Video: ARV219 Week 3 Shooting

So what do you think? Pretty cinematic, right? It's totally achievable for you to do the same. Remember to experiment with this. Try slider shots, try mini jib shots with the camera lifting up to reveal your location. And this is how you capture cinematic footage using your phone. So look, I really hope you found this video useful. If you did, let me know. Give it the old thumbs up.
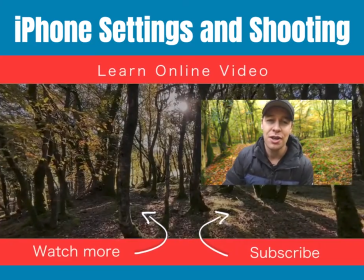27:15 And if you'd like to see more content like this, learn more about video production, you can do that by watching one of my other tutorials just over there.
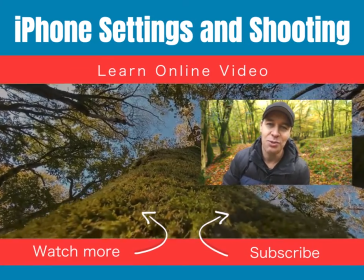27:22 But that's it from me. Thanks for watching, and I will see you in the next video.
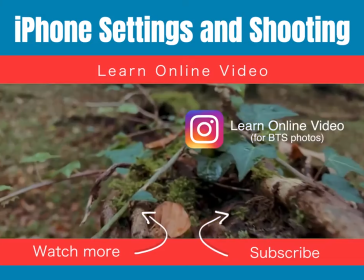Today, I'm gonna show you some really simple camera techniques that you can use in your videos to make it look more cinematic fast.
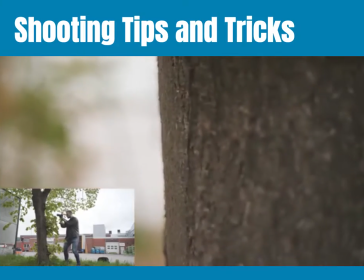When I'm shooting a video for a client of mine, there's also a couple of things that I think of when it comes to like camera angles and camera movements, and I usually use a gimbal, but in this video we're gonna cover some things that doesn't require a gimbal or a stabilizer.
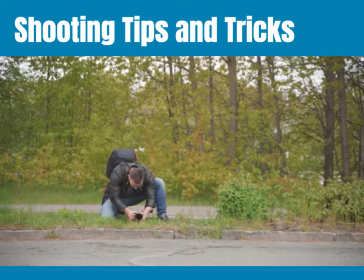28:04 The first thing is gonna be staying close to the ground with your camera, because staying close to the ground almost instantly gives you this more cinematic
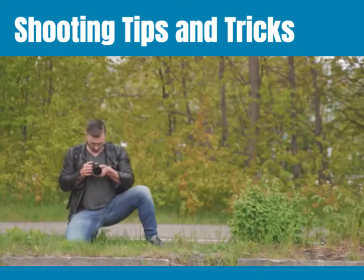28:12 feeling to the shot than if you were to get the same shot holding the camera up here. And if you're moving the camera really slowly above the ground, then it almost instantly feels more professional too. It does help a lot having a gimbal or a slider to get those really low panning shots,
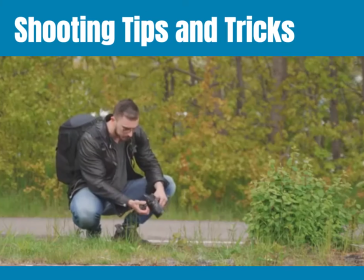28:28 but if you don't have one of those, then you can actually grab a tripod and attach your camera to it and then hold it upside down,
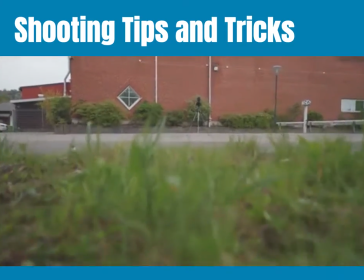28:34 and that automatically gives you a much more steady shot than if you were to do it all handheld because of the weight that the tripod adds.
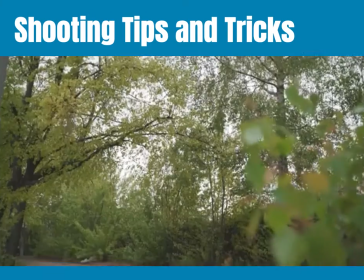28:42 And while we're talking about tripods, there's another thing that you can do to get this like slow tilting moving shot,
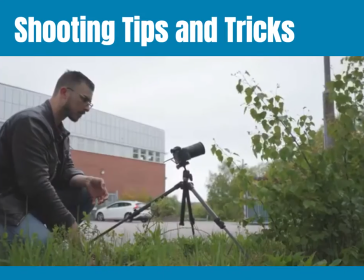28:48 and that is basically just grabbing the back end of the tripod and then just leaning it forward really slow, and that gives you a really slow camera movement that is really cool to incorporate into your videos. The next thing is going to be the use of foregrounds,
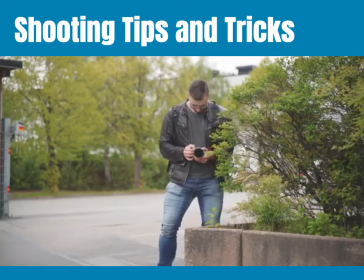29:03 because foregrounds is something that is used to make it feel like the camera is moving more than it actually is, and it almost instantly makes your videos more cinematic. Personally, I use this technique in basically all my videos that I shoot for clients or YouTube or whatever it is,
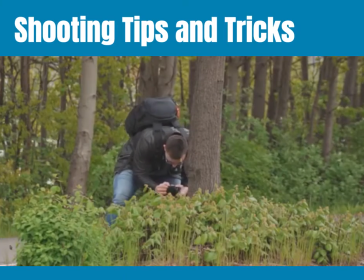29:18 and I usually try to find a foreground that I can move the camera away from or move past depending on what kind of shot that I want to have. And the cool thing is that you don't even have to move the camera much to give it this dynamic feeling and add some sense of depth to your shot. Using close-up shots and detailed shots is something that will make your videos look way more movie-like and more immersive than if you only were to use a wide shot or a medium shot.
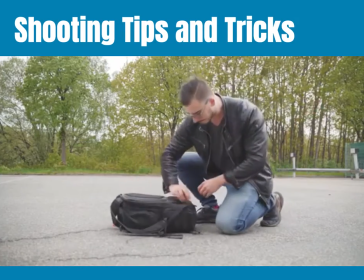29:42 For example, if I show you a wide shot of me taking my camera out of my camera bag,
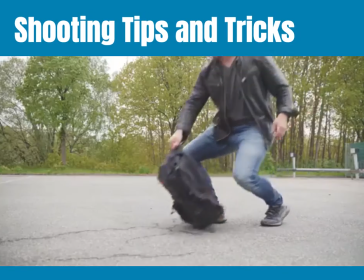29:47 then that is not going to be as interesting to watch as if you were to include a detailed shot of my hand actually going down into the bag and grabbing the camera.
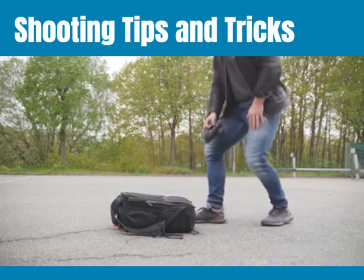29:56 So try to include those kind of shots when you're shooting your video, because that will help to make it look way more professional and way more cinematic when you're cutting to those different shots. Follow the direction of motion, or go with the flow. You want to make sure that you follow the direction of motion of what you are shooting.
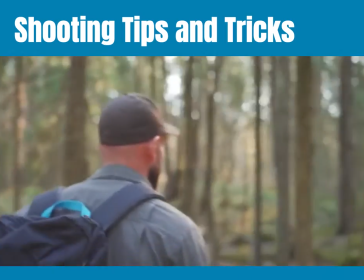30:13 So say for example that you are shooting a person walking from left to right.
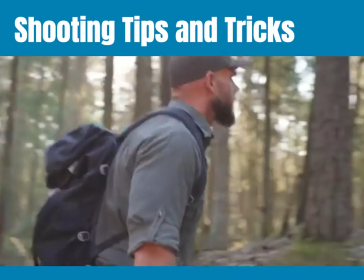30:17 Then you want to make sure that your camera is panning from left to right and not from right to left. I think that is kind of self-explanatory, but if you do the opposite,
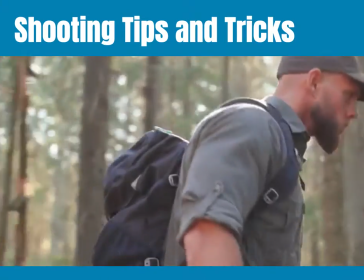30:27 it's just gonna look really weird and your brain is gonna be like, whoa, what is going on here? So always try to follow the direction of motion, because that automatically makes it feel really professional.
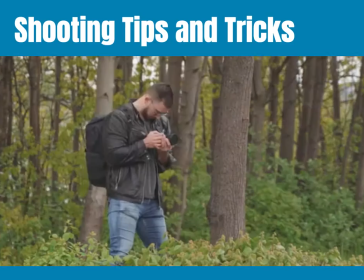30:38 Then we have the slow movements.